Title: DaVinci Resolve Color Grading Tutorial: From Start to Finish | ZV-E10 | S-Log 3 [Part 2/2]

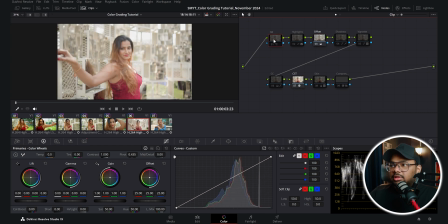That is the CST, then offset, then noise reduction, then color correction, then vignette. Here you can see there are two extra nodes. One is to control the highlights. Here you can see the highlights are a bit blown out.
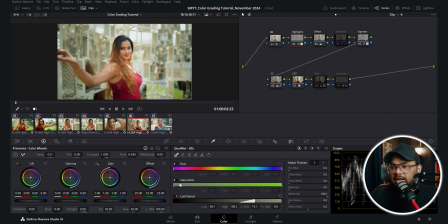So that is why in this node, I qualified the highlights by turning off this hue and saturation parameter.
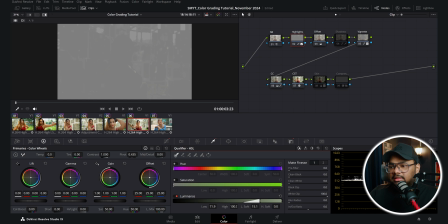And only with the luminance parameter, I have selected only the highlights. And then I went to the custom curve and brought down the highlights a bit.
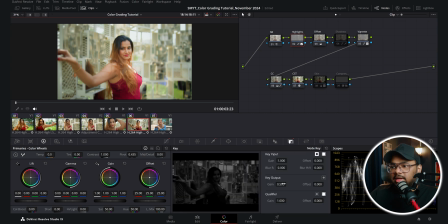So this was before and this is after. In the gain tab also, I kept it at 50% opacity. And similarly, in this shadows node, I have lifted up the shadows with the same technique, but only opposite.
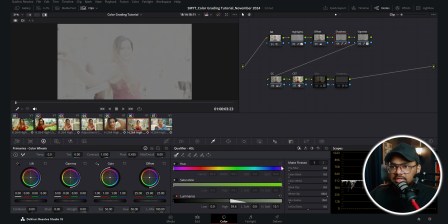So here I have selected only the shadows of the footage, and with the help of the custom curve, I boosted them a bit.
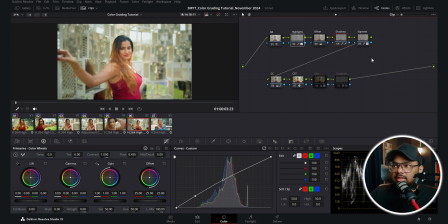So this was before and this is after. So what these two nodes are doing is, if I turn both of them off, so this was before and this is after.
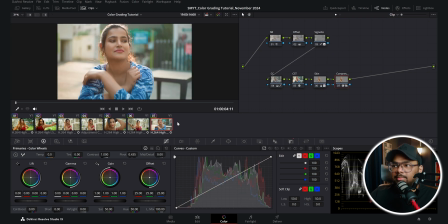And finally, this is the skin correction and this is the skin compressor. And if I take this clip, you can see I did similar thing, that is color space transform, then offset, then noise reduction, then color correction, vignette, skin, and skin compressor. The only thing is, in this CC node, I've changed the hue of the blue.
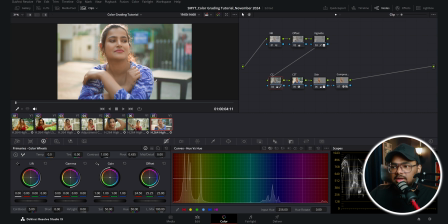So this was before, this was the original color of a shrug, but as I wanted to go for the Kodak 2383 look, and usually in that look, the blues are shifted more towards teal or cyan. So that is why I shifted the blues towards this color.
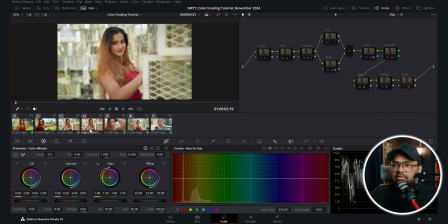So this is the color correction of these clips. Now, if I show you the color grading part, here, what I did is, in this first node, I did a grading. And I did the grading mostly with the help of the hue versus hue curve. So if I turn this on, you can see the first thing is I added a custom S curve to add some healthy amount of contrast in the image. Because remember, I'm trying to go for a Kodak 2383 look, which usually produces deep, dense colors.
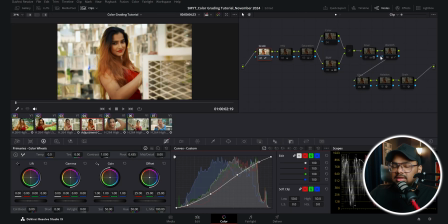And this adjustment clip is on top of all these clips. So this color grading is being applied after the color space transform on top of the Rec 709 version. So keep that in mind. Then with this hue versus hue curve, I changed the colors a lot. So this was before, and after changing the colors, I mostly shifted the reds and the greens.
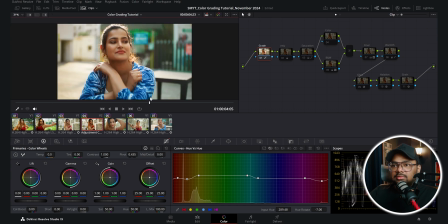So it's giving me this tone. Now in the hue versus saturation, I didn't do anything.
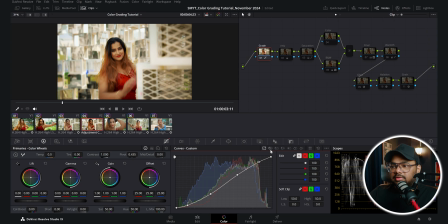Here also, I didn't do anything. So only with the custom curve and slight manipulation of the hue versus hue curve, we are getting something like this. So this is a pretty drastic change, right? Now in this node, I have added some saturation with the HSV technique, which is a subtractive saturation technique. So what this saturation slider does is, it usually brings up the saturation as well as brightens up the pixels as well, because the working principle of this saturation slider is additive in nature. And to get the filmic saturation look, you need to use subtractive saturation technique. That means the more you increase the saturation, the brightness of the pixels should decrease.
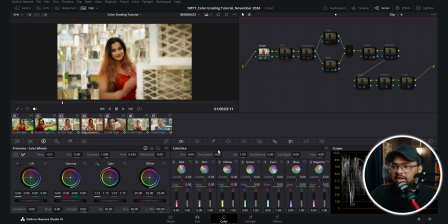So to achieve that, this HSV technique is pretty famous. But in DaVinci Resolve 19, they have added this color slice tool where there is also a saturation slider. And the working principle of this saturation slider is also subtractive in nature. So if you're using DaVinci Resolve 19, then you don't need to set up this HSV node.
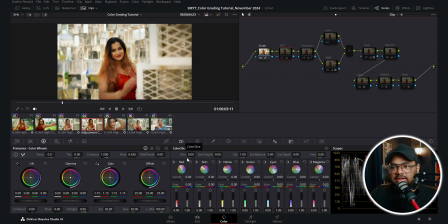You can just use this saturation slider inside this color slice tab. I'll make a separate detailed video on this color slice tab. For now, let's see this HSV technique.
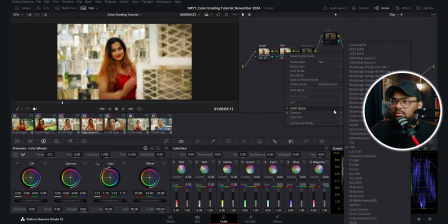So what I did is, I took a serial node, then right click on it, then go to this color space and change the color space from use timeline to HSV. HSV stands for hue, saturation and value. Hue means colors, saturation means saturation, and value means brightness. So all I want to change in this node is the saturation. So I don't need the H and V channels.
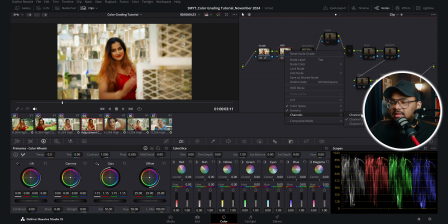That's why if I right click on it and go to this channels, then I can just turn off the channel 1 and channel 3 and leave the channel 2 turned on. That means on this node, only the saturation channel is active. You can also change the gamma of this node to gamma 2.4, as we are working on gamma 2.4.
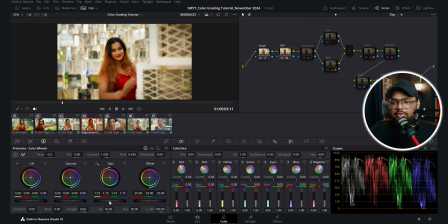Then this node is set up. Now in this node, if you increase the gain wheel, the saturation will increase. And if you decrease the gain wheel, the saturation will decrease. So this gain wheel is acting as a saturation slider on this node. And this is also working as a subtracting saturation. So in this node, I have added some saturation. So this was before and this is after.
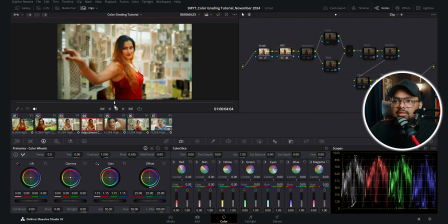So we can see we are adding a lot of punch to the image, and this is looking pretty nice, although a bit in your face, that we will tackle in the next node.